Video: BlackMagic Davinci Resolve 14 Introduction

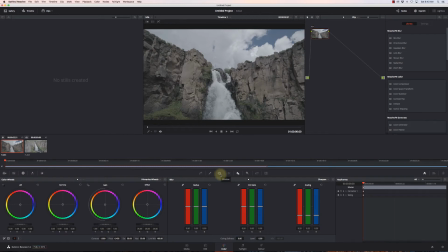(8:16)
That's a whole other discussion, and that's how we can track things or select certain areas to do effects to. The tracker, which allows me to select points or areas and track those to create motion effects.
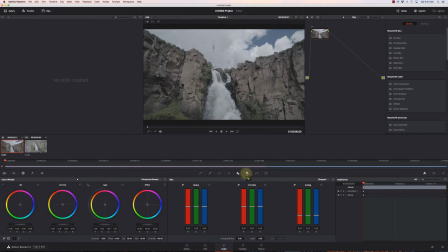(8:33)
Blur and sharpen filters, keying if I'm doing green screen or things like that. Sizing, I don't do much sizing in that area. And 3D, which again, you know, it's for 3D when you have two cameras that are synced.
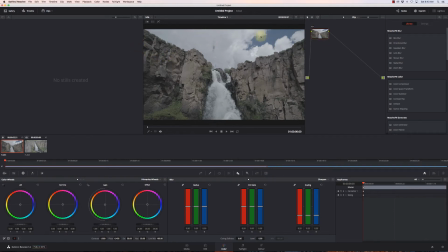(8:49)
Now, this interface can look a little confusing at first
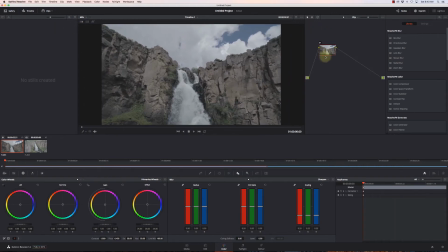(8:54)
because you have the stuff in the upper right here called nodes. And while they don't like you to think of nodes as being layers, that's kind of the best way to start thinking of them. You don't have to use them. I started off without using nodes,
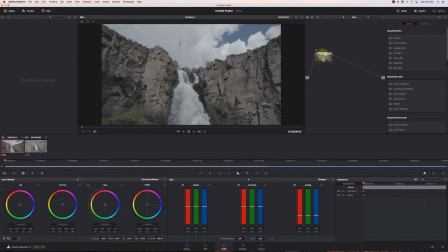(9:12)
but now I use them pretty heavily because it's just a way of me creating different effects along the way, and I can turn them off, move them around, I can adjust how they work. As you get into using Resolve, you'll use nodes more and more, but you certainly don't have to.
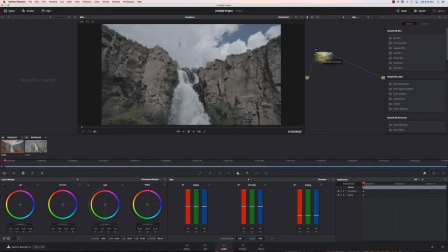(9:29)
You can do everything with the single node. So first thing I'm going to do is right click on it, go to 3D LUTs, and this was Phantom 4 Pro footage, which works really well with the Sony S-Log.
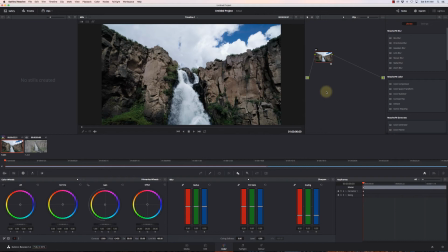(9:44)
So boom, now I've got really cool color. Now there's a lot of different LUTs out there. I really recommend the Ground Control LUTs. They have a free one that does a fantastic job of making your color pop really well.
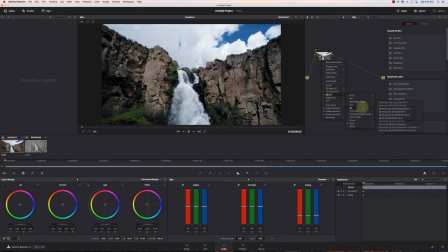(10:00)
The Sony ones are pretty good. The there's other ones that have been designed for DJI products. I don't think those are that good. I've created some of my own as I'm developing my own look for things. But we'll just get started with this second Sony one because I think it does a pretty nice job.
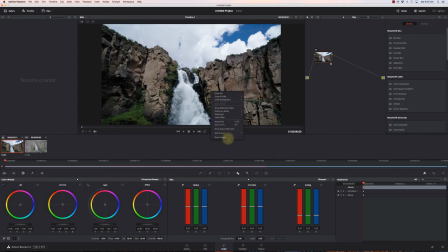(10:20)
Now to do some color grading, I'm going to right click on that and say show scopes. And I usually have just my waveform and my RGB parade so I can see how my colors are. And I can see here my colors are actually pretty well balanced. My exposure is pretty good.
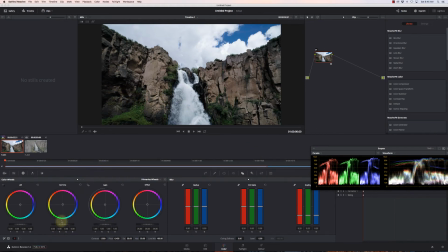(10:36)
If I want to bump up some of these shadows, I can go over here to my gamma and increase those. Maybe pull down my gain, which kind of my highlights there a little bit so I can get some more detail in there.
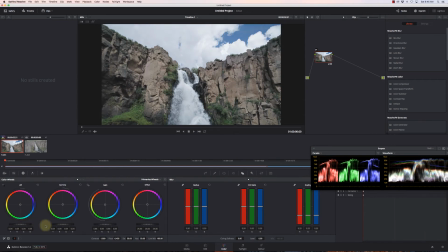(10:50)
And bring up the shadows. So I have a lot of control over here in how I change the exposure. I can mess with the color, so I can add a little color to those midtones and get those rocks to have a little bit more definition to them with some color.
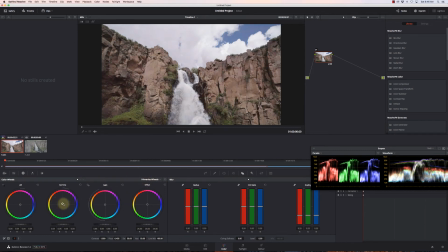(11:08)
So that using the color wheels is pretty simple once you kind of get the hang of it. Over on the right here, a couple good filters are dehaze, so that can, if there's fog or anything that's kind of interrupting the image, you can throw dehaze on there.
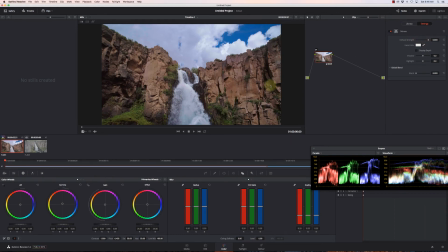(11:27)
And there wasn't any here, but it actually does an interesting job of making more of this detail pop out, which I think is kind of cool.
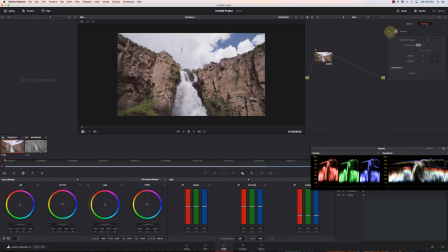(11:36)
So I can turn this off and we can see the difference. So I'm going to go ahead and leave that on because I kind of like it. And going back to our color, I can do a white balance. I did this little icon in the way bottom left corner here,
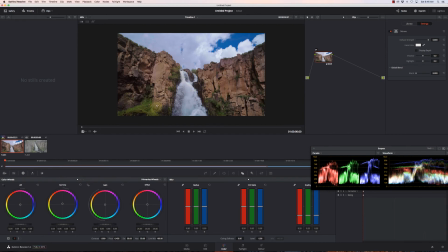(11:54)
and I can just select a neutral point to try and balance my colors out. Set my black points. I'm going to find the darkest spot that I can.
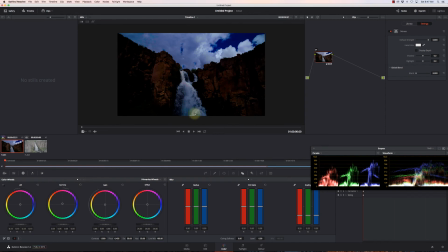(12:06)
My white points, I'm going to find the whitest spot that I can.
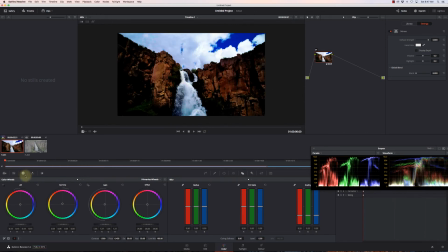(12:12)
And, you know, generally I'm going to do that before I do my color grade on it.
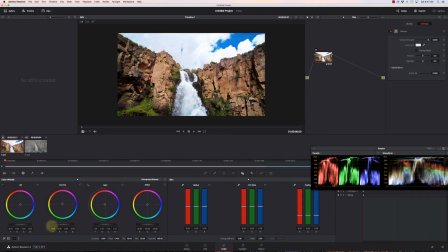(12:18)
And so I just got to adjust my levels there a little bit.